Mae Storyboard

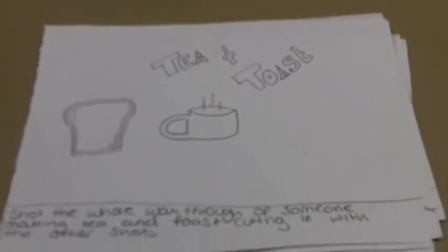[0:00]
This is my storyboard for my video called Tea and Toast by Lucy's Dragon.
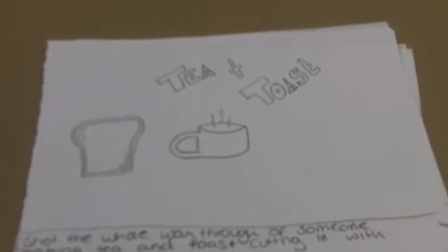[0:06]
This is the first one.
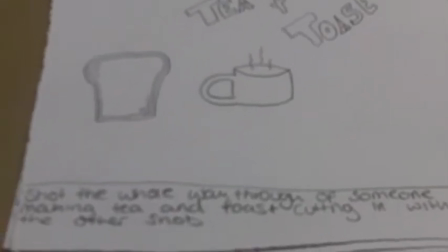[0:10]
The whole way through there's going to be cutting into someone making a tea and toast so that at the end it's made and then that whole thing.
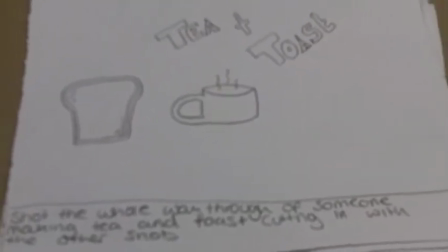[0:16]
So this is just showing the whole way through that it's going to be making tea and toast and bracheting.
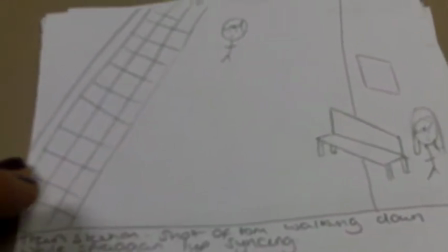[0:23]
This is showing the first scene where Tom's walking down the train station
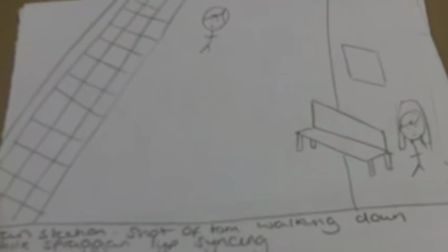[0:29]
and the Lucas Bracken character stands against a wall, sinking to the story of how he was born.
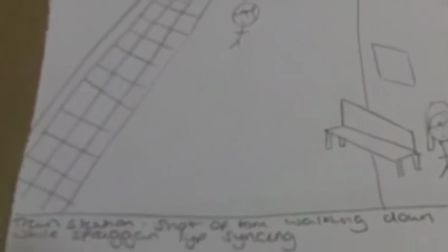[0:35]
This is going to have a different,
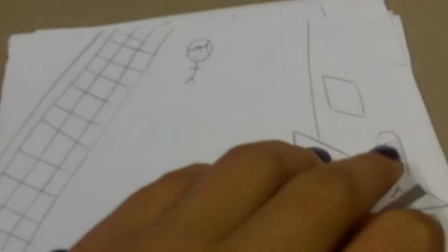[0:38]
like it's going to be filmed as if it was in the olden times, it's going to have an effect on it to make it look like it's old when he was born.
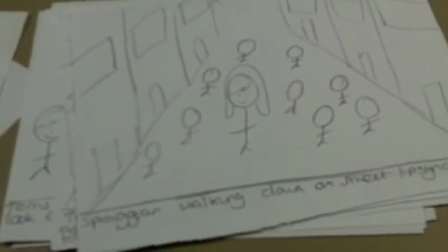[0:48]
This is the thing about how she's walking down
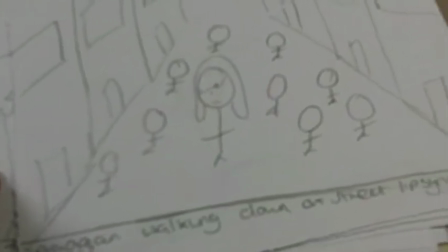[0:53]
lots of the street and there's people around her just showing,
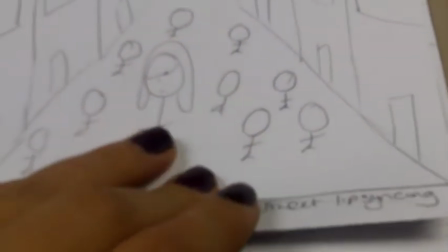[0:58]
walking down, lip syncing the story, telling the story, which is in modern times, telling the story in the past.
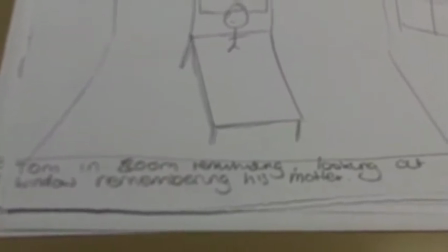[1:08]
This is the next bit where Tom's in his room and he's reminiscing about his mother,
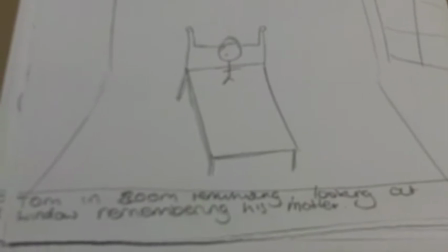[1:13]
and saying how what his father said,
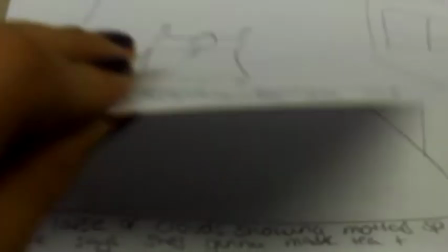[1:17]
and he looks out the window, and this is what he sees,
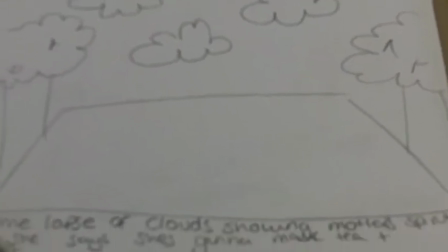[1:22]
and he sees the sky, and there's a time lapse and the car's going after us, reminiscing his mum what he said about tea and toast, and that she's going to make it in the morning.
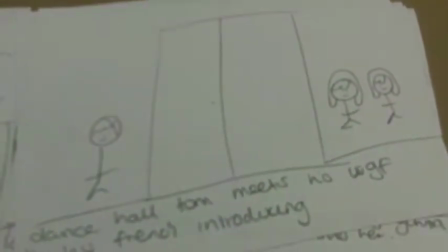[1:32]
And then this is showing how he meets his girlfriend,
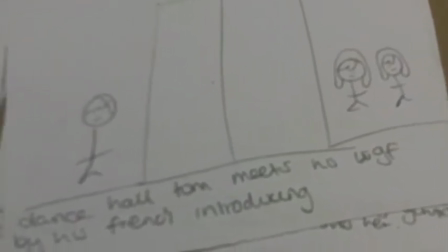[1:36]
because his friend introduced him to another girl, and he asked her to dance, and they get together.
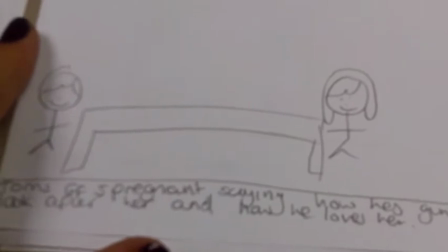[1:44]
And this is when they're together, and they sit at the table when she says that she's pregnant,
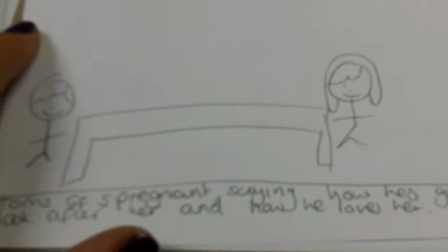[1:50]
and he's going to support her and they're going to be like,
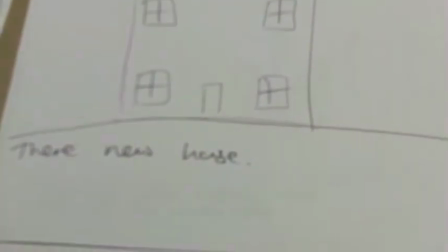[1:55]
they're going to have a good family and this is their new house after he's worked hard,
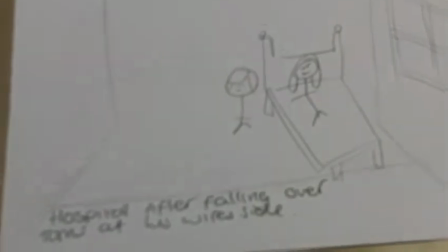[2:00]
and this is the end when they're really old,
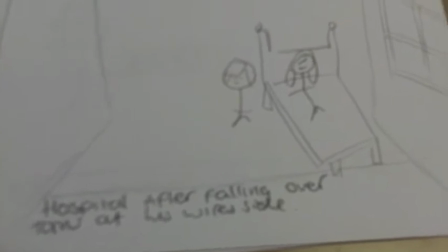[2:06]
it's gone over their life and they're really old and she fell over in the street
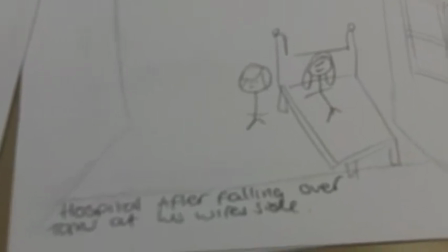[2:12]
and he hotbed her and he's like coming after her.
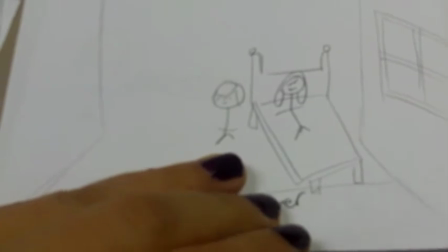[2:20]
and then the daughter says that this is what your mother said and then the Lucy character walks in and we've
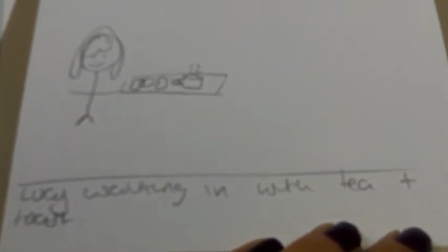[2:28]
finished tea and toast being made and he says this is tea and toast and that's the end of the thing.
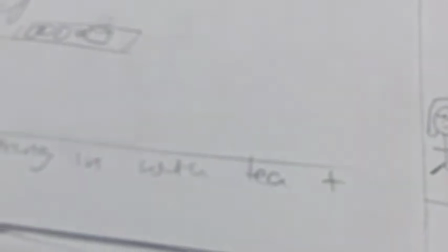[2:38]
There's going to be loads of locations, there's going to be Octopus Street, Hyde Park, there's and a train station.
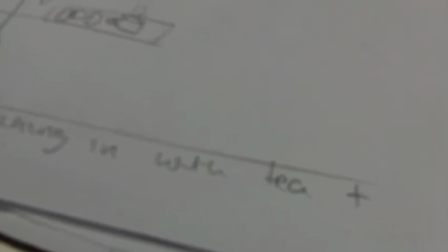[2:52]
We're going to use Tom's room, which is Anthony plays Tom's room. And we'll also use it as a door, and just a door to pretend to be a dance room.
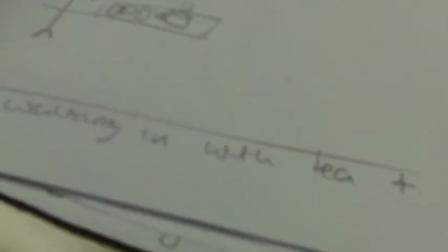[3:01]
The costumes we're going to use are just going to use a wig to make them look like they're old when they get old.
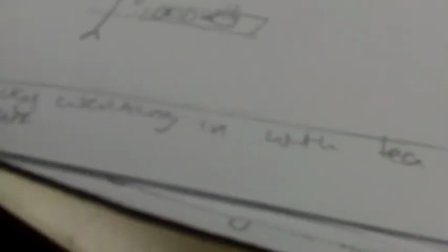[3:06]
And that's probably what all the cost is, because the camera's going to be free, so we're going to fire it from the college.
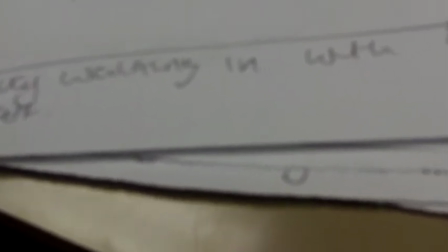[3:13]
The performance style is announced and the idea links to the music as it follows the story
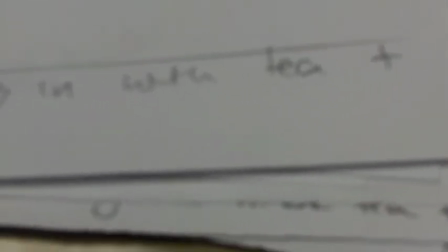[3:20]
and it's targeting teenagers about love.